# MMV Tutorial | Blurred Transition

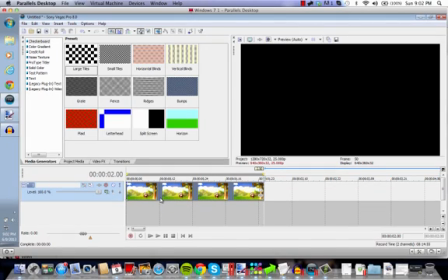[0:00]
Okay, hey guys. This has been a popular request on YouTube for me to do a tutorial on a zooming
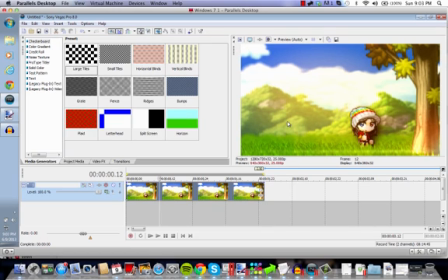[0:05]
transition where it zooms in and out of a scene and it's blurry. Yeah, I think that was kind of implied. So anyways, first of all, you will import your image or video.
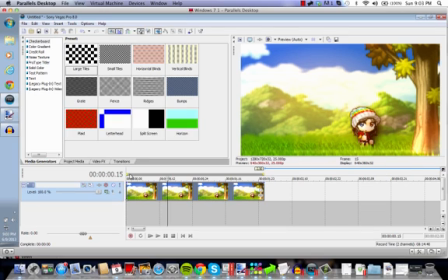[0:18]
So if you have more than one track, remember to drag your loop region across your selected tracks and you will just press Ctrl M. And it will render all your tracks to a
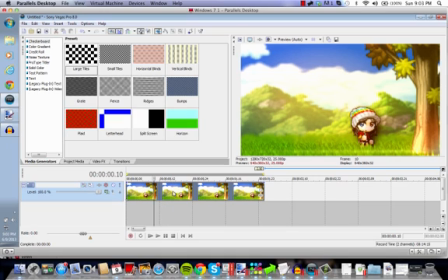[0:32]
new track onto another video. So, yeah. It took me a while to figure that out.
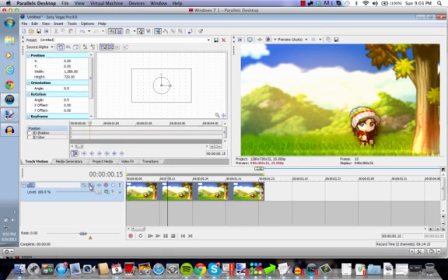[0:39]
So, first of all, you will go to your track motion and you'll press add a new keyframe. Okay, so this is the one where you'll start zooming, but it's still the same, if that makes sense. See, the image is still unchanged. So then you'll add another keyframe.
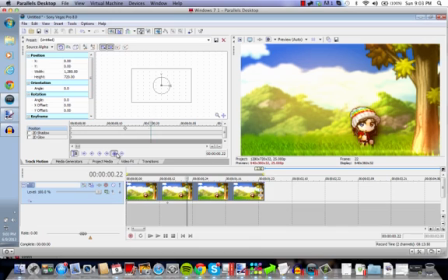[0:59]
I usually add mine about 7 frames later. So yeah. So the second keyframe is when you actually zoom in or out. So in this case, I'll be zooming in since I don't think I can zoom out anymore.
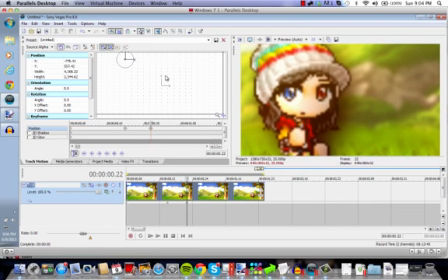[1:15]
Okay. And what you can also do to make it a little bit more lively, to make your animation a little bit more, I guess, smoother.
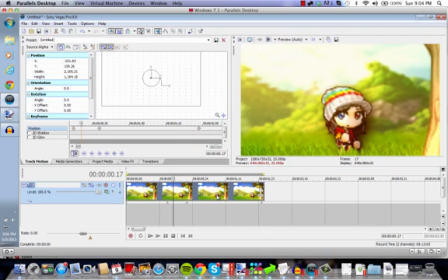[1:26]
Not so dead. Yeah, you can also put the image moving a little.
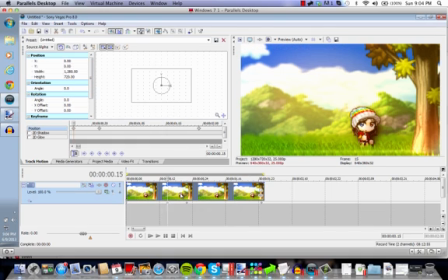[1:32]
So, first of all, this method does not use new blue effects. I think new blue effects just doesn't let you customize it as much as this method. And this method doesn't require you to have new blue effects, so this method is for anybody.
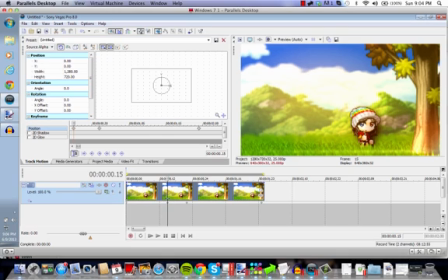[1:49]
So, first of all, you'll click on your first keyframe. And you will press S on your keyboard, and this will split your image and or video.
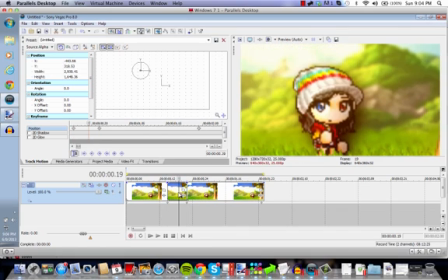[1:58]
And you will do the same thing to your second keyframe. So then you are left with 3 segments, and you'll click on the middle segment.
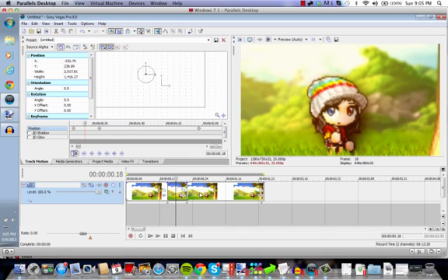[2:05]
This will just help you to kind of remember where to drag your video effects. Not that I'm saying you're stupid or anything, but it just kind of helps me because sometimes I would drag it, and it would just, just fly into the segment, and no.
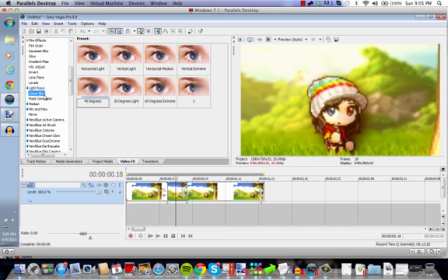[2:21]
So first of all, you'll go to video effects. You'll go to Gaussian Blur or Linear Blur first, but I'll just go to Gaussian Blur first, and you'll press Soften. Now, this depends on what kind of blur you want. You can also go to Medium Blur, Reset to None, where you can customize your blur, Light Blur, Extreme Blur, blah, blah, blah, blah.
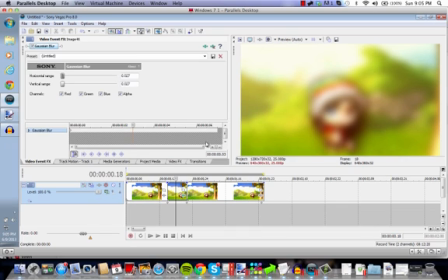[2:39]
Okay, anyways, drag it onto the middle segment, and yes, you can see it started blurring, not so much, but yeah.
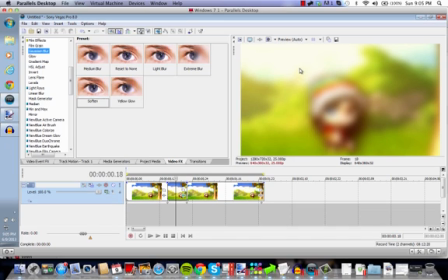[2:47]
If you don't want it too blurry, just stop here, and you're good to go. But for me, I kind of like mine a little bit blurrier, so I go to a linear blur, and it depends on what kind of blurriness you want.
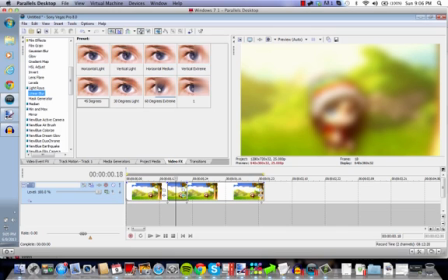[3:02]
You can do horizontal blur, vertical blur, very, very extreme blur, but no, I kind of like to go in between. I go 45 degrees, and as a diagonal medium blur,
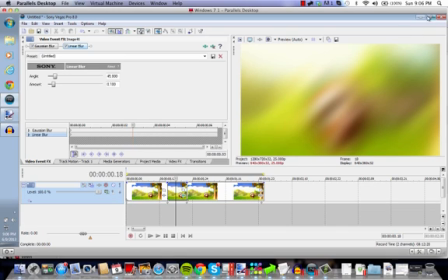[3:16]
and as you can see, it kind of gave this diagonal effect to it, which I really like. It gives it more of a, I don't know, it just makes it look cooler. So, this is the effect we have right now.
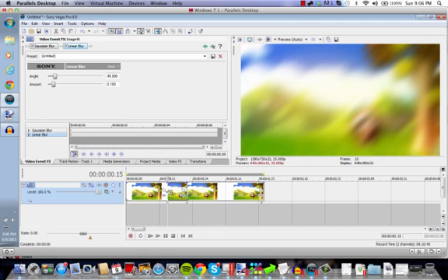[3:31]
Oh, sorry. And just to make this a little bit smoother, I like to overlap my images. So, click in between the first segment and the middle segment. Drag the middle segment about 2 frames.
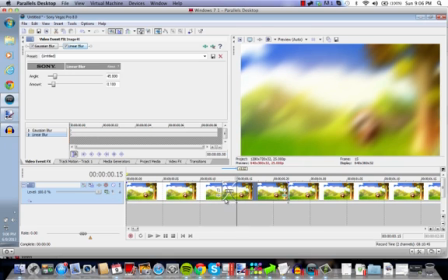[3:43]
It'll tell you 0:02. And that's how much I like to overlap it, just a little bit, so it's a little bit smoother. Or maybe like 3 frames, 4 frames, whatever you want. You know, just to make it a little bit more smooth. And not so spontaneous, like out of the blue, oh, what is this blur? Yeah.